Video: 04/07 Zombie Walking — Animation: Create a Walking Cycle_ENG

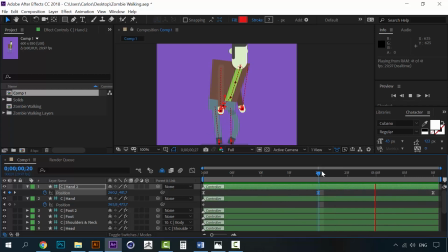8:18 Like this. You can see that it looks like he's dragging their arms a little bit. Now let's repeat the same thing for this other hand. Create a keyframe, make it ease,
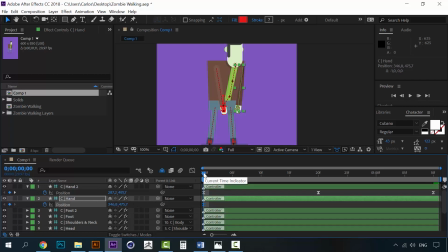8:37 and over here he will be a little to the back here. It will go like this, make sure that it's a straight arm,
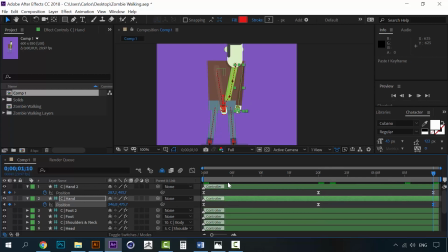8:56 and then repeat. Let's see how this looks. Alright, try to avoid this bending of the arm.
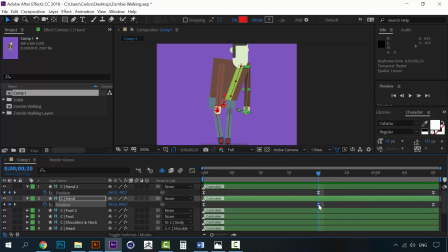9:10 So we will have to, in this frame, make the arm a little longer. Alright.
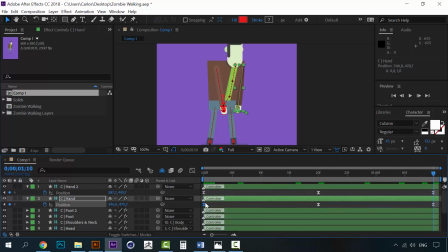Alright, so now we have to animate one final thing, which is of course the shoulder.
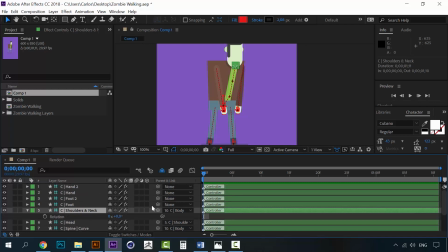9:47 Open the rotation for the shoulder, click here on the stopwatch, And when it's here,
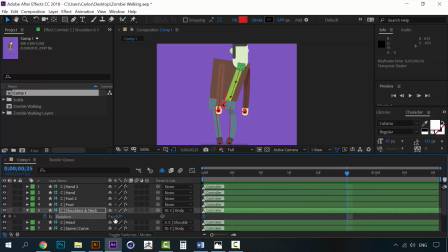10:04 all the way here, we're going to change the rotation to 23, like this, and then go back to normal.
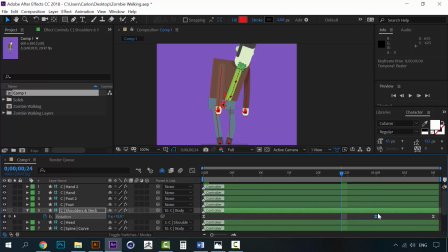10:23 Maybe even less. All right, this is it. So you can see how this rotation makes it look like his head is about to fall off, and then it picks up.
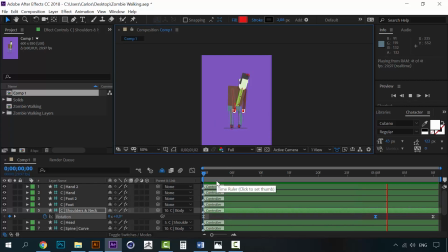10:42 And just like that, we created our zombie walk. You can see that it's an irregular walking. It's very different from the normal walking because we have the arms moving in a different position and the head rotating in a different position.
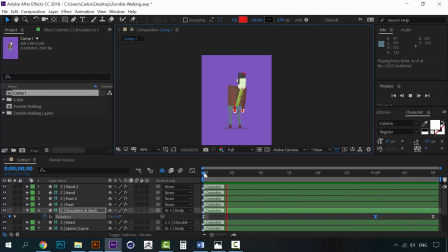10:58 So the idea here on this course is to create particular walking cycles for every character, because every character will have its own personality and it will have this
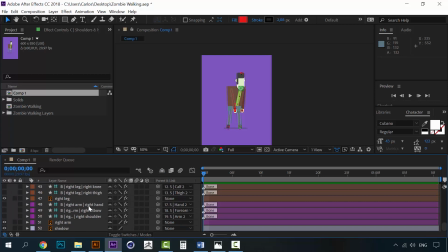11:13 different way of walking. So to end this lesson, let's animate again the shadow, the scaling on this point should be smaller.
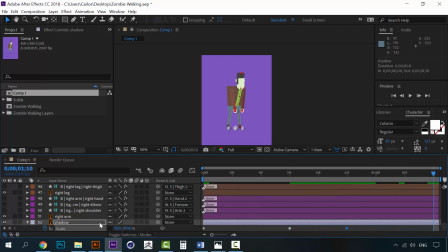11:36 All the way here, and at the end go back to 100%.
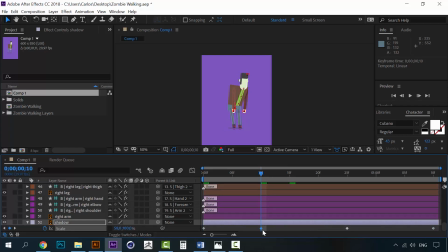11:54 Let's move this here. All right, that's it. Now we have a zombie walking. So let's go to the next lesson.